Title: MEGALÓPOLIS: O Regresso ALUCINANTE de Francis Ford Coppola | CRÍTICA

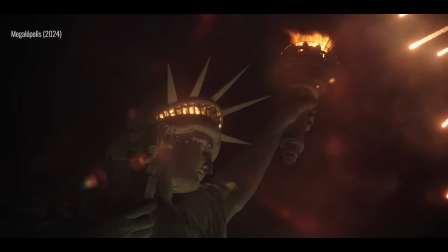12:11 São as bolas de fogo caindo do céu e as sombras que elas projetam na parede,
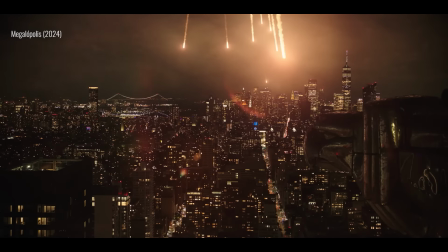12:16 remetendo a um medo de ver a nossa sociedade ser destruída num nível que nos obrigaria a voltar ao estado
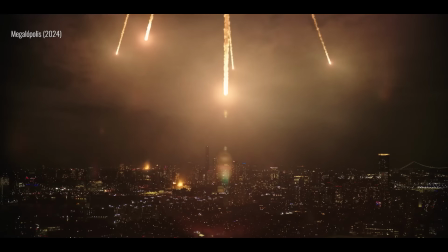12:22 primitivo de quando as nossas sombras eram projetadas nas paredes das cavernas pelo fogo recém-descoberto.
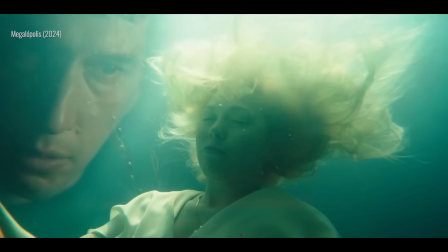12:28 E essas imagens são constantemente editadas com uma lógica meio de fluxo de consciência,
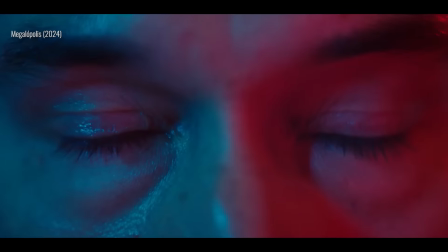12:34 amarrando uma cena surreal à outra com um olhar contemplativo que suga o espectador para os mistérios desse mundo. Tudo isso só é possível graças a algo que a gente ainda não tinha visto em peso em um filme do Coppola: os efeitos digitais. Porque na época em que os efeitos computadorizados se tornaram o arroz com feijão das grandes produções de Hollywood, o Coppola estava lá de escanteio,
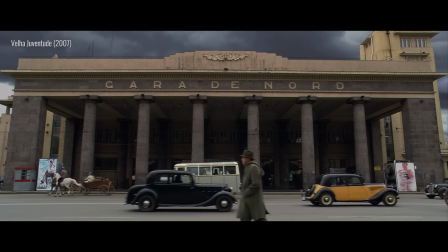12:58 abandonado pelos grandes estúdios de Hollywood e fazendo os seus filmes pagando do próprio bolso com baixo orçamento.
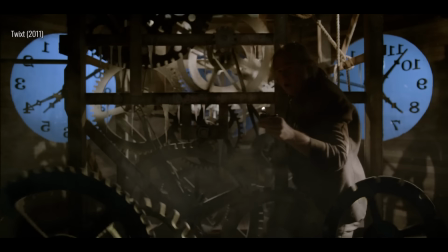13:05 E por conta desse baixo orçamento, os experimentos do Coppola com os efeitos computadorizados eram não muito impressionantes, digamos assim. Mas agora, com Megalópolis, o diretor investiu uma quantidade exorbitante nos efeitos digitais. E deu pra ver que ele quis se esbaldar com isso, podendo pela primeira vez usar esses recursos digitais sem ter que ficar se limitando. Então, quando ele usa isso para criar essas imagens surreais, ele não tá só fazendo algo diferente dos outros filmes de hoje. Ele também tá fazendo algo que é muito diferente de tudo que o próprio Coppola tinha feito até então.
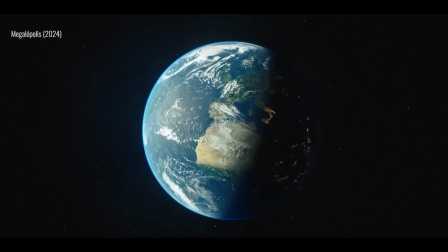13:37 Por isso, esteticamente, Megalópolis representa um novo e empolgante capítulo para a filmografia do diretor,
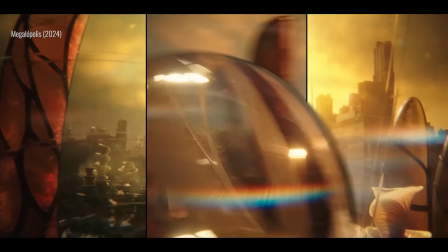13:44 e ele usa isso para encantar os olhos e para amplificar o senso grandioso da sua nova obra. Então, Megalópolis é uma obra povoada por personagens cativantes, numa jornada monumental e com imagens esplêndidas. É um filme dotado de uma beleza que nunca parece vazia,
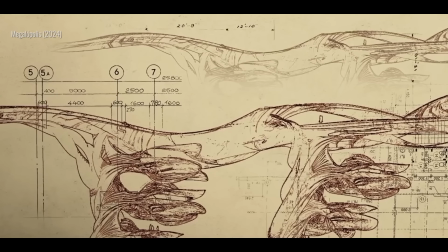14:01 graças às paixões dos personagens e a como eles moldam a realidade em volta deles. E se isso tudo não bastasse, Megalópolis ainda pode ser visto como uma analogia sobre a própria carreira do Coppola.
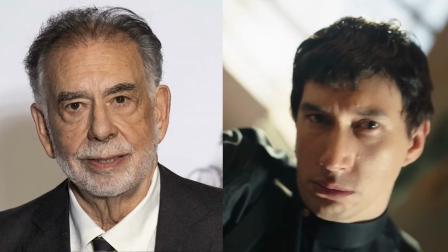14:18 Porque o César é praticamente um paralelo com o diretor.
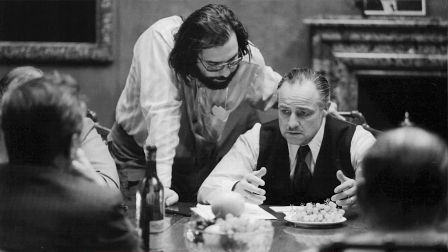14:21 Um jovem que ganha o renome de prodígio e, com isso, cria uma carreira de sucesso recheada de prêmios, fama e dinheiro.
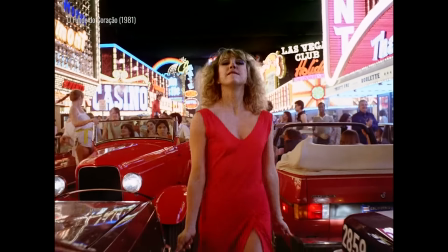14:30 Mas chega um ponto em que a ambição do artista faz com que ele seja cada vez mais visto como alguém questionável e que não inspira mais confiança. O que leva a uma traição. Quando o César é vítima de um atentado que foi orquestrado pelo próprio primo dele, o Clódio, isso parece um paralelo com o momento em que Hollywood, que tinha sido tão amiga do Coppola,
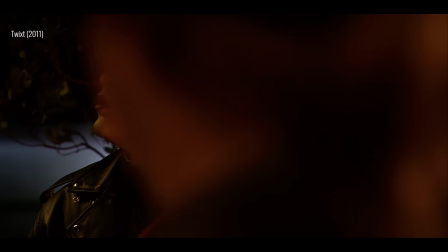14:52 depois deu as costas para o cineasta e obrigou o diretor a ficar lá de escanteio financiando os seus próprios filmes. Aí, em Megalópolis, o César, depois do atentado, passa um tempo longe dos olhos do público, se recuperando,
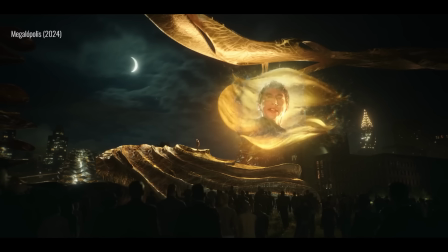15:06 e depois retorna com grande pompa para, enfim, lançar o seu grande projeto. Do mesmo jeito que o Coppola passou 10 anos longe dos longa-metragens, se recuperando, planejando e agora voltando com grande alarde para finalmente mostrar ao mundo o seu filme dos sonhos. Então não é à toa que Megalópolis soa muito mais verdadeiro e sincero quando ele foca o seu discurso no poder da criatividade. Por trás de um discurso político raso se revela uma história sobre um artista que sonha em realizar a sua visão, mas tem que ouvir o mundo inteiro lhe dizendo que ele não pode fazer isso. Mas ainda assim, a paixão para criar algo novo e deslumbrante persiste contra tudo e contra todos até que essa visão possa finalmente ser realizada.
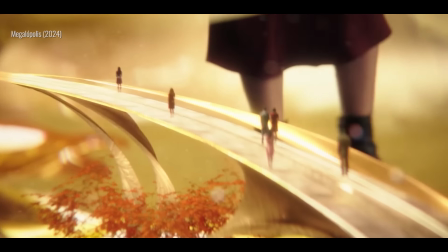15:54 Assim, a Megalópolis cidade vira a metáfora perfeita para Megalópolis filme.
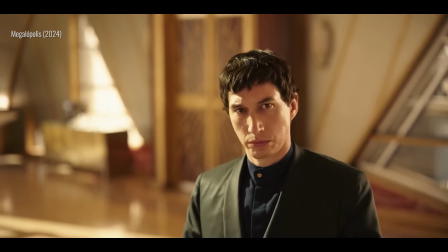15:59 Uma obra ambiciosa que passou anos sendo desacreditada, que quase não saiu do papel,
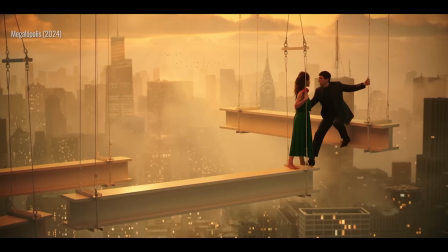16:05 mas que, enfim, ganha forma e dá vida a algo que enche os olhos. É uma proposta autoindulgente? Com certeza. O filme quer engrandecer a sua própria criação. Mas essa é uma autoindulgência merecida.